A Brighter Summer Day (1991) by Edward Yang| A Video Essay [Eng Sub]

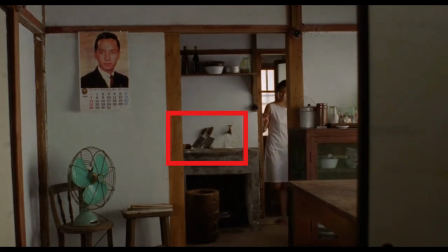[4:20]
It seems very unlikely that Yang put the knives there for no reason. Like I said earlier, every object in the film is there for a reason.
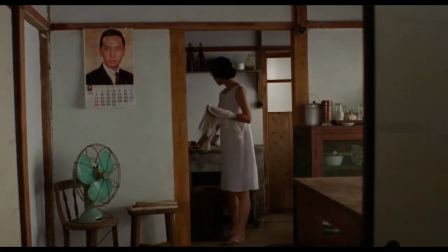[4:28]
The knife's foreshadow is the murder at the very end of the film.
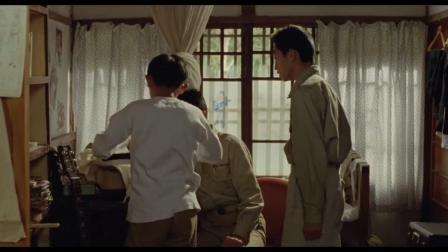[4:38]
However, a more obvious foreshadow perhaps appears in this scene.
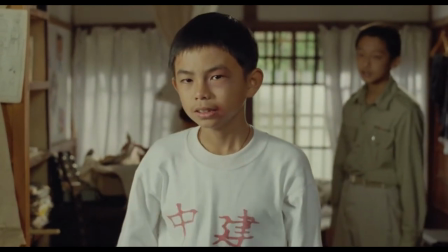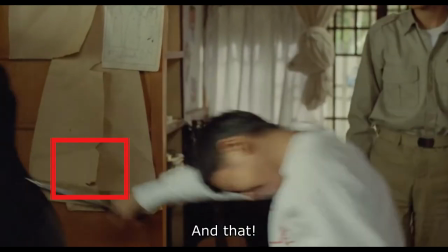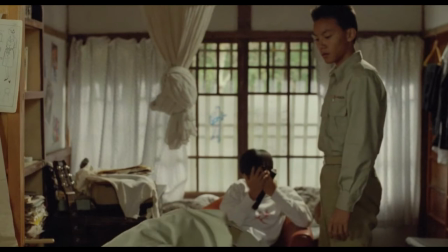[4:55]
We see cats stabbing the female mannequin, which resembles this scene, in which Xiaosi stabs Xiaoming.
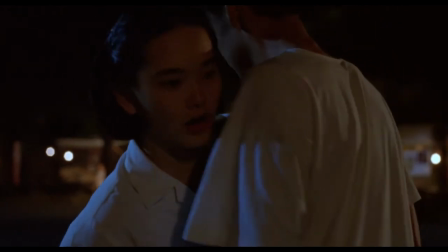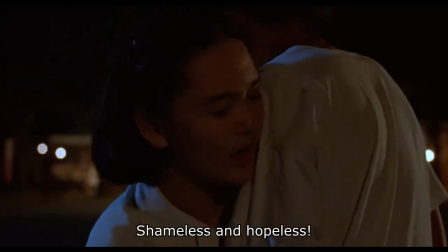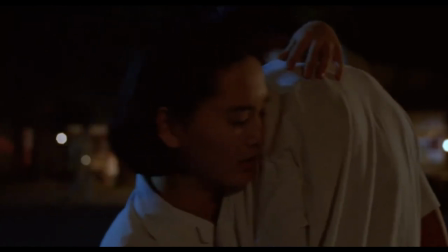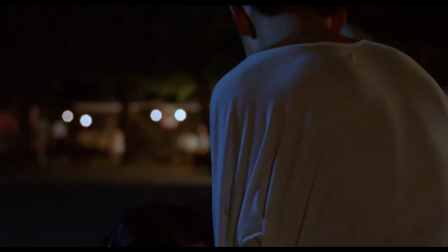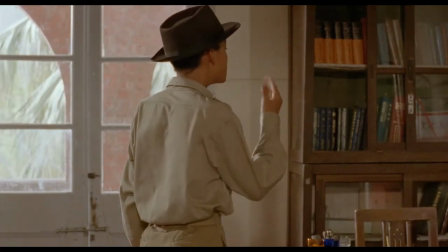[5:23]
And in this scene, Xiaosi basically kills Xiaoming in a symbolic way.
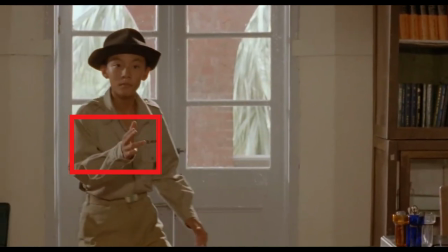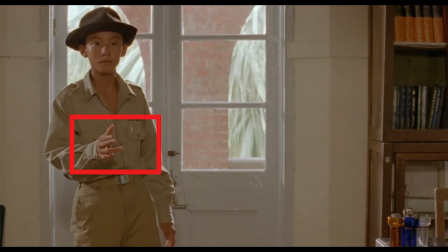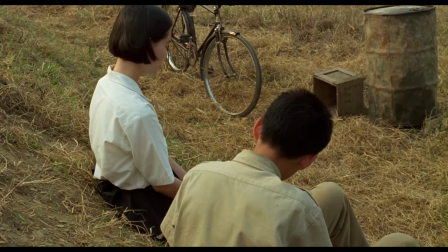[5:37]
We see that before Xiao Si kills Xiao Ming physically, he has already killed her symbolically.
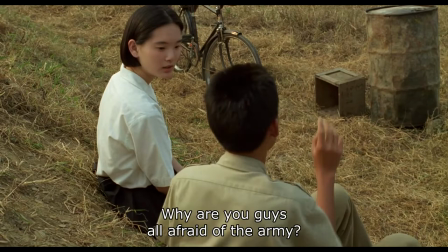[5:43]
At the same time they kill each other. If Xiao Ming is being killed physically, then Xiao Si is killed spiritually.
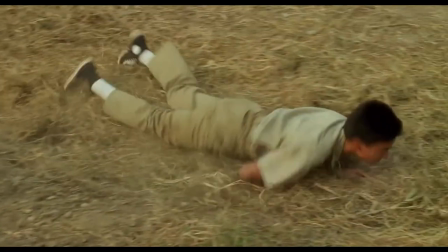[5:51]
We also see a few hints of it in the film.
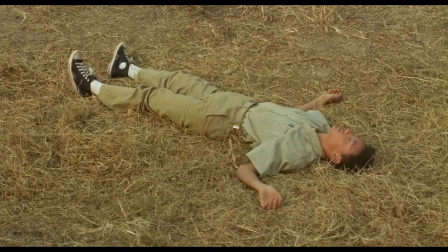[5:54]
Similar to the foreshadowing of Xiao Ming's physical death, Yang also foreshadows the spiritual death of Xiao Si.
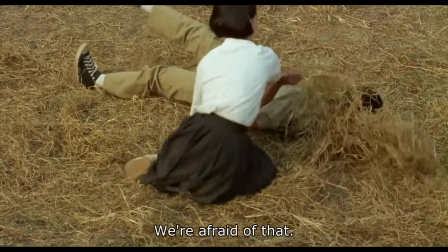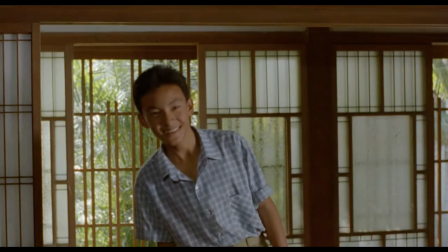[6:07]
Notice how in this scene, it is actually Xiaomin who shoots at Xiaosi and symbolically kills him.
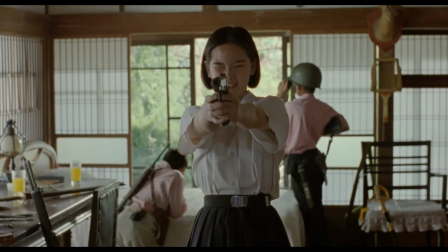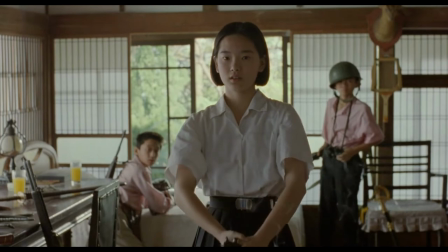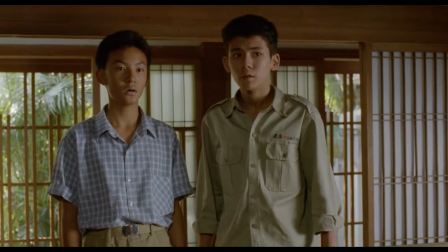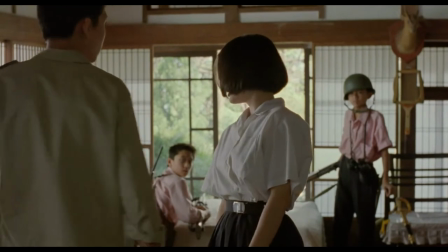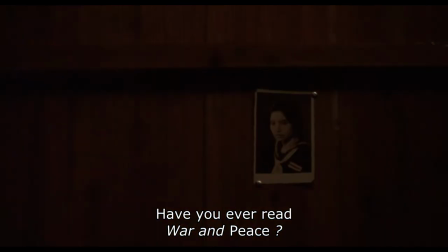[6:44]
And the photo of the Japanese woman who killed herself in World War II resembles the fate of Xiaosi in the end.
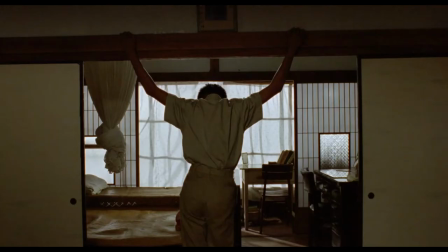[6:54]
Then in this shot,
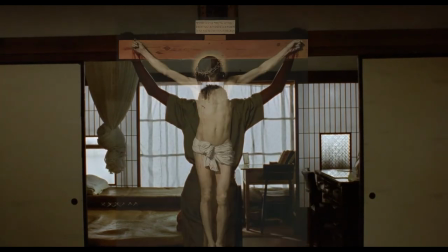[6:57]
Xiaosi turns his back to the camera and stands in a position that reminds us of the crucifixion of Jesus. In a brighter summer day, light is perhaps the most important motif.
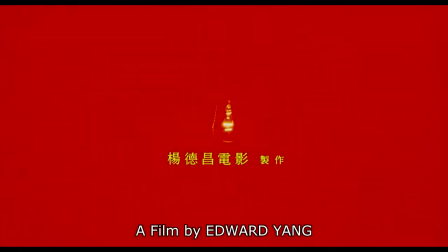[7:10]
The first image we see is a light bulb that kindles in the darkness, which signifies the light inside the characters.
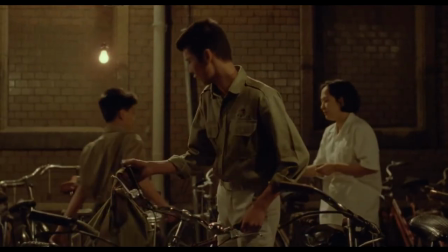[7:18]
And as you probably noticed, light bulbs are everywhere in the film, especially in the most important scenes.
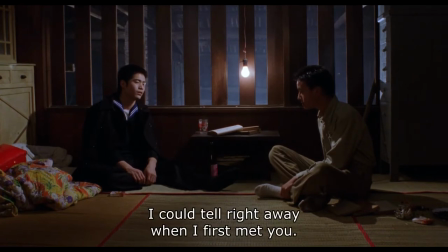[7:28]
When Hani enlightens Xiao Si with his speech about war and peace, there is a light bulb right above their heads. We see a light bulb at the opening scene of the story and we see it in the end.
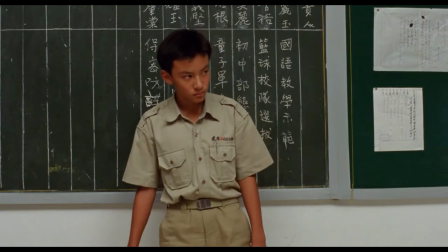[7:42]
And it is Xiao Si himself who destroys it, which is another way of showing us that he has already destroyed the light inside him.
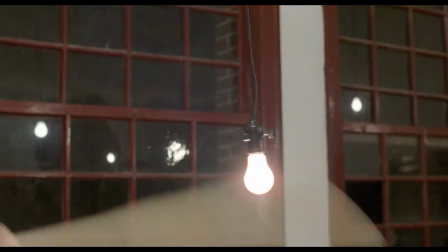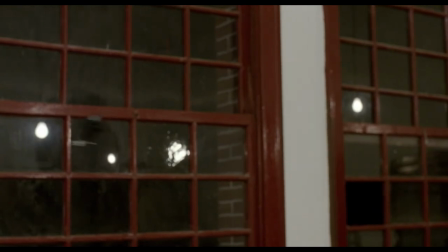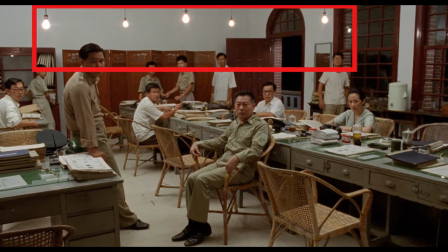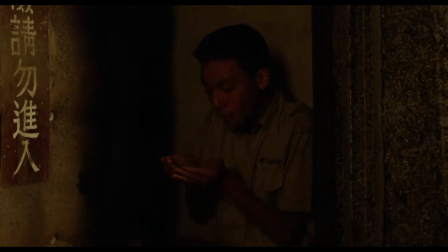[8:10]
Similar to the light bulb, the flashlight is also a symbol of light.